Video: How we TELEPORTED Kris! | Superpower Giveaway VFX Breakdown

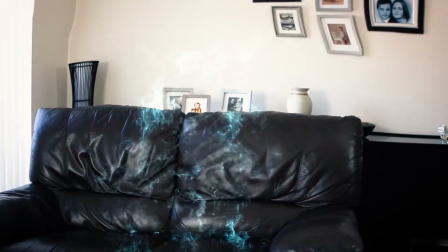Well, we'll see, shall we? Oh my god!
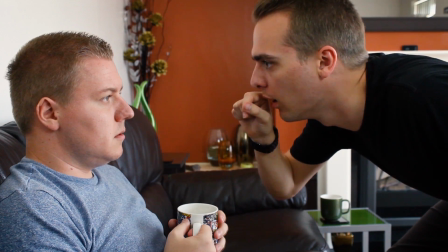No, no, no!
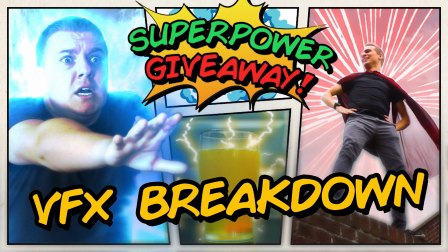Hello and welcome to a slightly different video today. It's going to be a little VFX breakdown of our most recent sketch, the Superpower giveaway, which if you haven't seen, I'm not entirely sure how you've ended up on this video, but if you have somehow stumbled across this, make sure you go and watch your sketch, otherwise most of this won't make sense. You know, it's quite a good sketch, if I do say so myself.
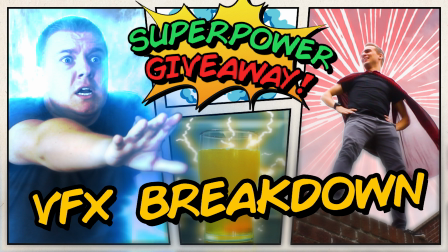It's at least okay, and it's worth a watch. So yeah, go check that out, and if you have already seen it, well then, great.
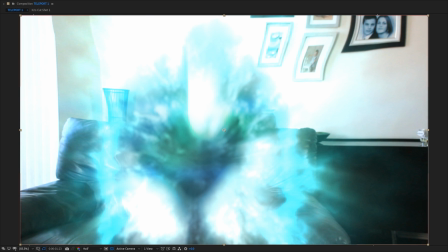Let's get on with it, shall we? So this isn't going to be a tutorial of any kind. I'm no expert, I'm no VFX artist, but I do dabble occasionally.
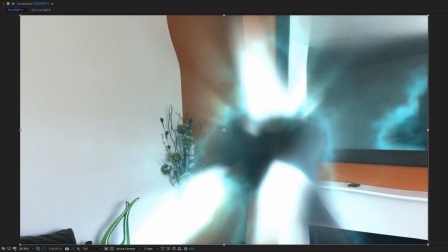And we thought you might be interested to see some of the befores and afters and how we achieved these effects with pretty much no budget and, to be honest, quite limited know-how.
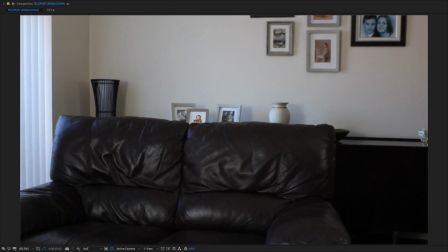So there are quite a few different effects in this, and one of the main ones is, of course, the teleport effect.
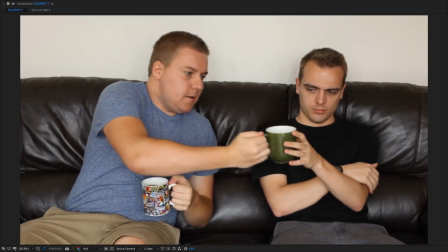Kris is zipping about all over the place, happens quite a few times. Most of them are pretty similar to each other.
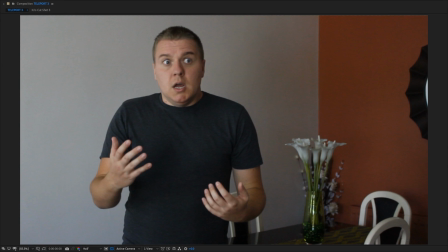There's a couple which have a few aspects which make them slightly trickier than others, but the basic effect kind of worked like this.
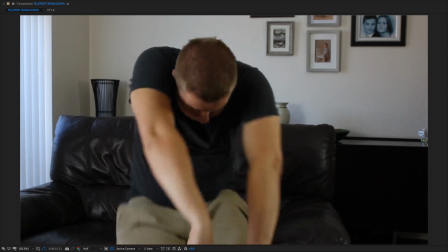We started with Kris doing some superb acting of being pulled into the void.
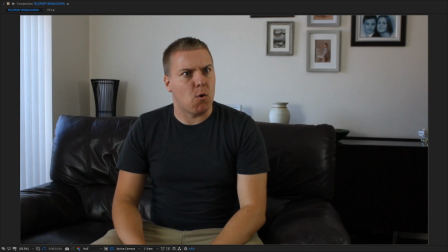Superb. There, well done, Kris. Then we filmed a plate, which is basically the exact same shot, but without Kris in it. So then we can combine those two together and his acting, and he just disappears.
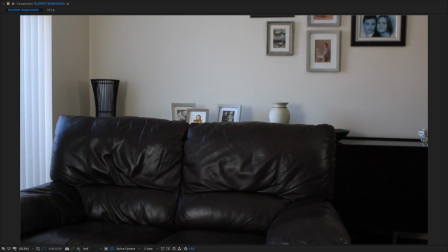Doesn't really look like he's teleporting though, it's just a hard cut, but you know, we're getting there.
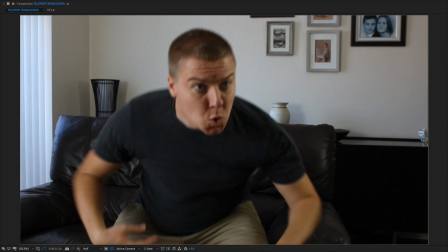We then wanted to cut Kris out, had to do that frame by frame, which is obviously a bit time consuming.
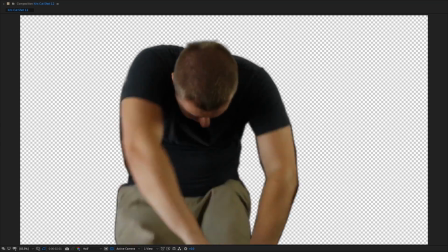This is probably one of the most time consuming bits of this. Then we have Kris doing some, looks like a chicken impression.
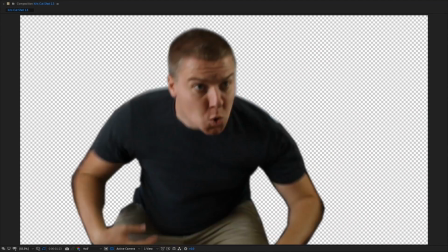And then what we did with that is we would shrink him down. But as you can see, his legs are disappearing.
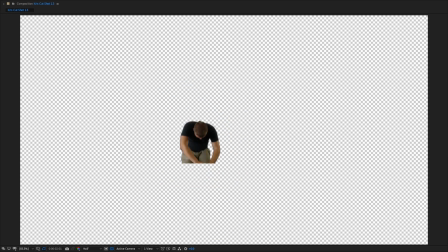Where's his legs gone? Obviously, they don't exist because they weren't filmed. So we did this sort of cheap and dirty thing to fix with this.
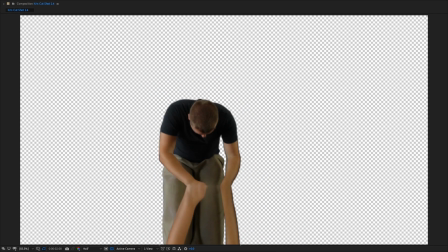We basically just reversed the image upside down, as you can see on top of there.
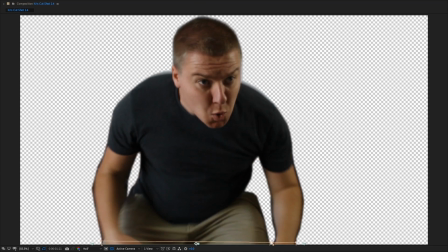Flipped it upside down and then just stretched it out. Now, obviously, that doesn't even begin to look like his legs, but there's going to be so many other effects that are added on top of this, lights and blurs and everything. You're not even going to be able to see it. This stage is almost kind of unnecessary, but it's just so we didn't have that hard line of his legs being cut off.
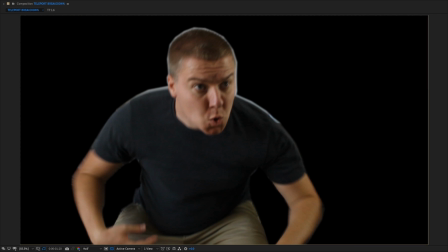We then, once we have him cut out, we're going to add a load of effects to him. So we're going to add a blur and some glow and some turbulent display, so it looks like he gets sucked into nothingness as opposed to just shrinks down.
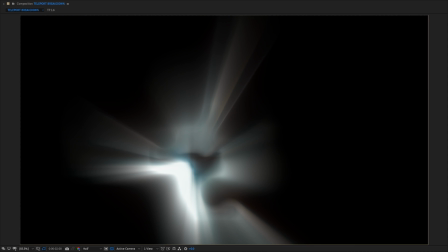Looks like he more dissipates. And then we can composite that onto the background we created before.
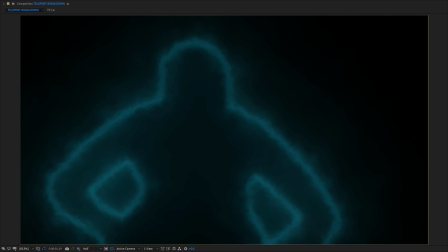Next, we added this sort of energy light thing, squiggly line stuff.
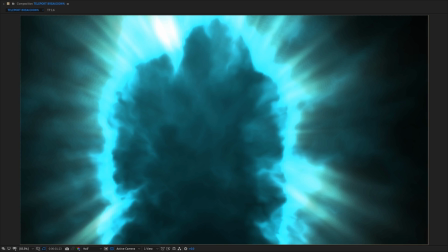So we used this same mask we used to cut him out.
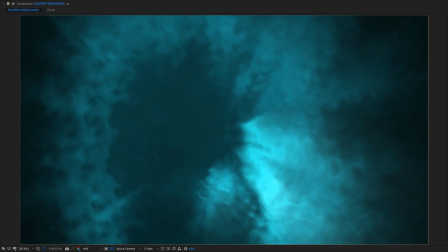And you can see we just created this sort of glowing energy light thing using the Saber plugin from Video Copilot. It's free. So if you're into doing this sort of stuff, get it. And then we added sort of like a shine effect, so it looks more like he's exploding into nothingness.
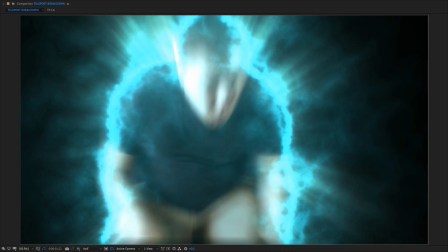So then we can composite all of that together into seeing him both shrink down and have this glow beside him.
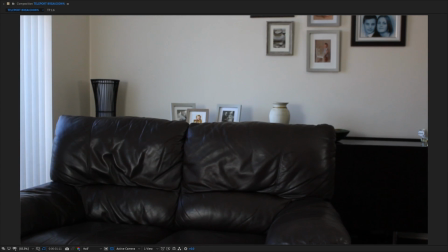Then with the background, we're going to add some light and this sort of warp effect, as if it's like pulling space and time around it itself as he gets sucked into the void. We can then composite all of that together, so then we have him twist and turn into nothingness as the world warps around him.
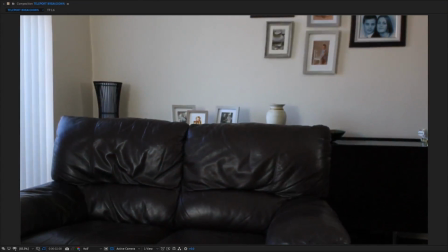And that's pretty much the final effect. Finally, we added these sort of squiggly energy bits. I don't really know what to call
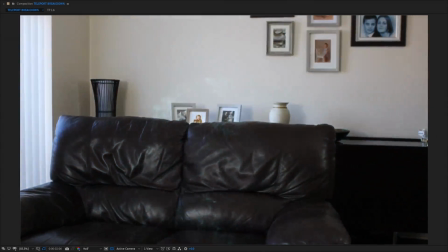them. It's basically from a shockwave pack I have, just to add more like he's being disintegrated into nothingness as opposed to just simply shrinking.
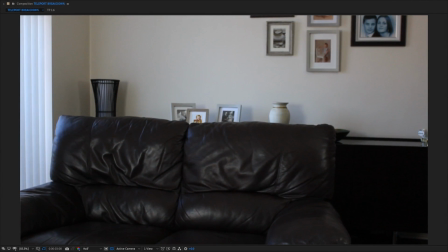Then when you combine that all together, you end up with the final effect.
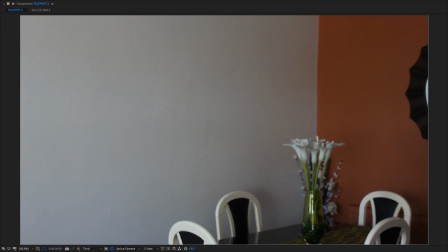For the effects where he teleports back in, we basically did the same effect with certain bits reversed.
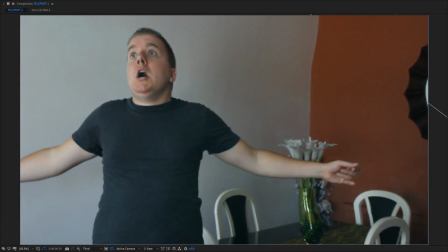So we have this. I actually kind of prefer how it looks when he disappears to when he comes back in, but this is kind of the best I could get it.